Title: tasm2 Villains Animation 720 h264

Who are you?
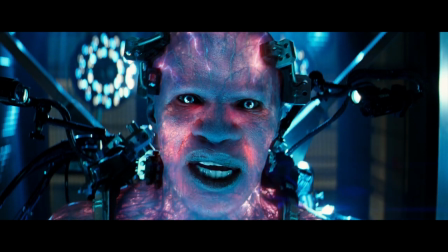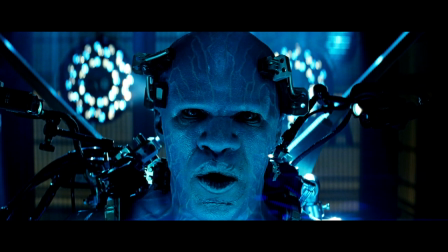(0:13)
Electro is played by Jamie Foxx, and for most of the close-ups, animation and effects are an embellishment of plate photography, leaving the actor's performance intact.
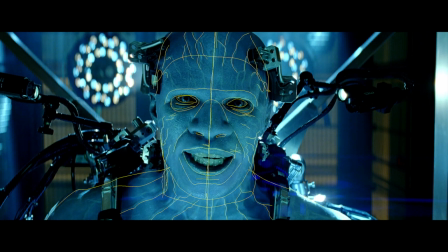(0:22)
To produce this effect, animators meticulously tracked the soft tissue of the face so that effects applied downstream would remain perfectly registered to his performance.
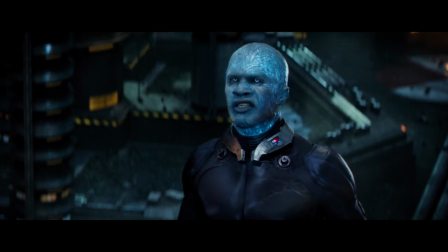(0:32)
But in a few cases, shots like this one were added later in production and required a fully animated performance from the ground up.
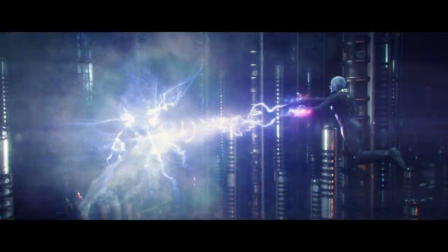(0:39)
Once we got to the wider shots, animation generally took over, especially where the actor was suspended on wires in the original photography.
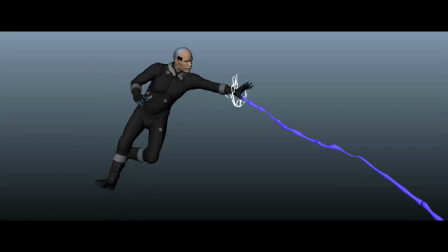(0:47)
The director wanted to make sure that Elektra was floating under his own power rather than being slaved to a wire rig,
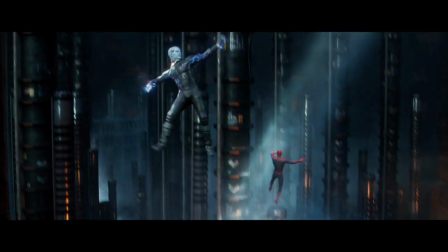(0:53)
and justified replacing those shots with animated versions of the character.
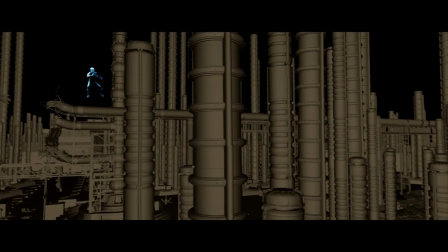(0:57)
From there we had to find creative ways for him to transport himself from A to B, as seen here in the early e-ghosting tests.
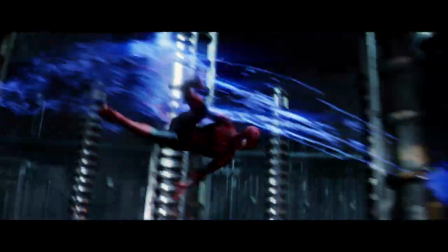(1:05)
An interesting touch that we added later in the process was to have Electro momentarily materialize midway through the e-ghost.
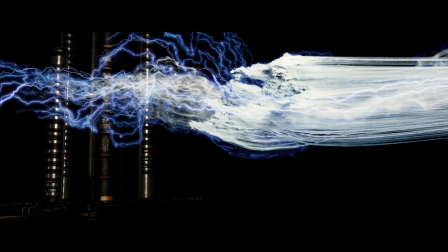(1:12)
It's almost subliminal in some cases, but it gives you the sense that there's a human element in there,
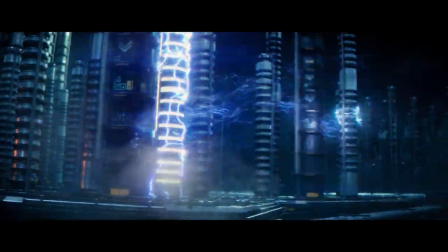(1:16)
a personality of sorts embodied in the e-ghost trails, that have a very direct and tactile effect on Spider-Man as he does here in The Punch.
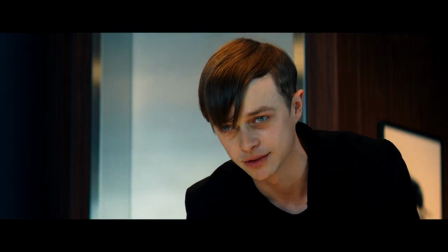(1:25)
The Green Goblin is played by actor Dane DeHong. We're first introduced to him as Harry Osborn, who ultimately mutates into Spider-Man's next nemesis in the film.
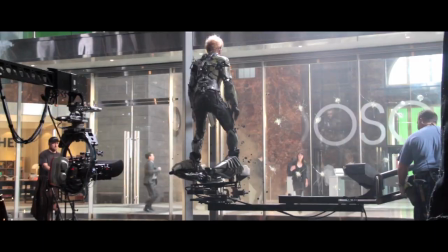(1:35)
For the close-up flying scenes, the actor rode on a mechanical rig which was controlled hydraulically, and an animated version of the glider was added later by the team at Imageworks.
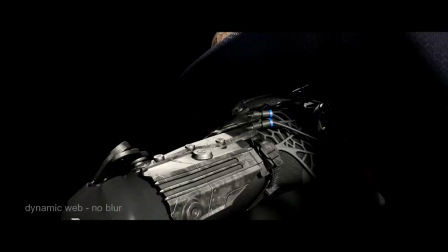(1:44)
The Goblin himself was also built as a digital character for the broader flying sequences,
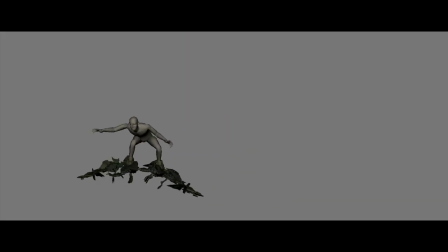(1:48)
where he's fully animated to look like he's manipulating his glider through a method of weight shifting, kind of like a slalom skier with independent control of each foot,
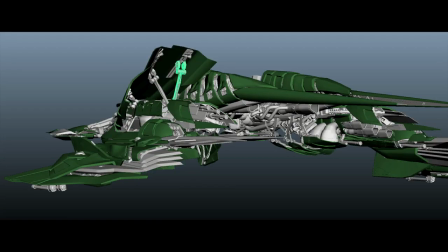(1:57)
and it's the subtle manipulation of his feet that drive the gliders multiple control surfaces.
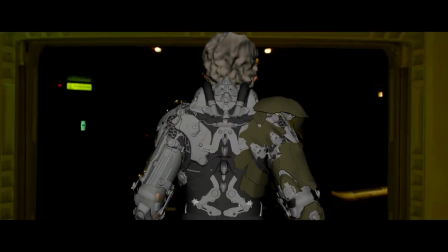(2:01)
These animated details are coupled into the suit as well, with armored components over a biomechanical interior with lots of moving parts.
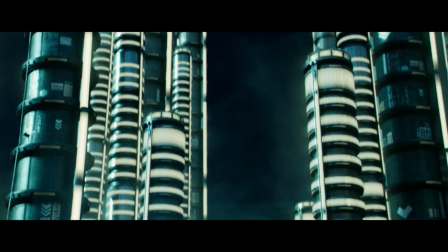(2:09)
As our Digital Goblin was introduced into more shots, it became evident that it held up well enough to be qualified as much more than a distant stunt double rig,
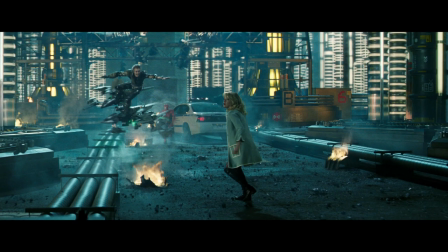(2:17)
and more of a fully functioning character wherever the director felt an extra shot of the goblin might be needed.
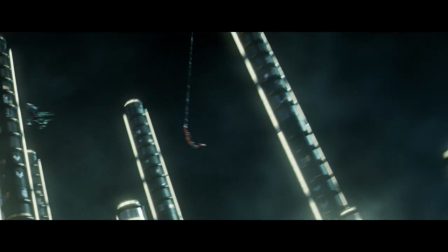(2:23)
We're also introducing a digital Gwen in this series of shots that lead to the dramatic standoff at the top of the clock tower.
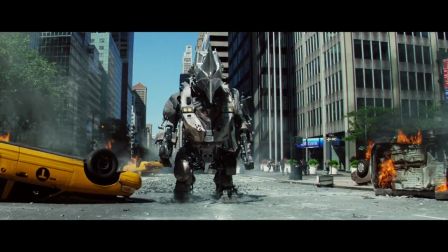(2:29)
And finally we have the Rhino played by Paul Giamatti.
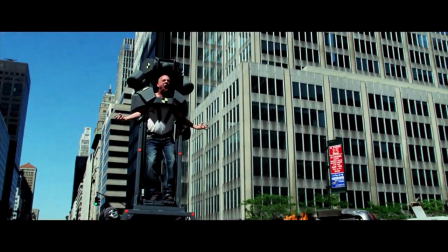(2:33)
A practical rig was built for the actor to establish eye lines and assure that appropriate shadows were being cast on the actor's face and upper body.
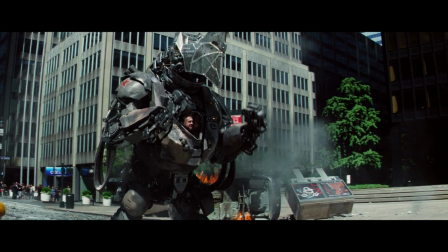(2:41)
His head would ultimately be removed and tracked into the animated version of the suit which went through many design variations through the course of production.
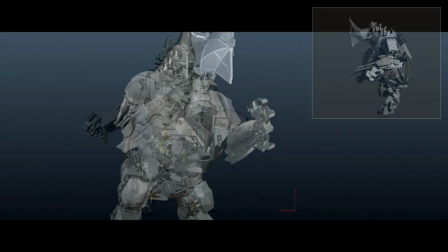(2:49)
While visual development was underway, animators explored different movement styles to help drive the final configuration of the design.
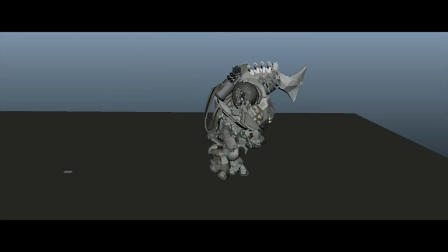(2:57)
One of the creative and technical challenges is that the Rhino had to function as both a biped and a quadruped and be able to transition
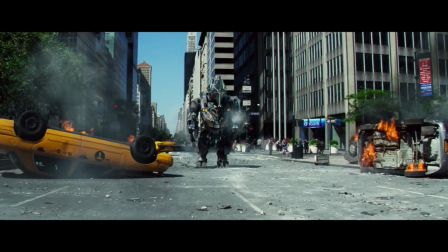(3:04)
between the two states in some logical fashion while still accommodating a full arsenal of weapons including machine guns and rocket launchers.
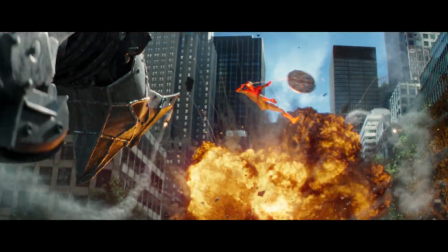(3:12)
The end result is a strong and powerful opponent for Spider-Man And the final standoff between them brings the film to its dramatic conclusion.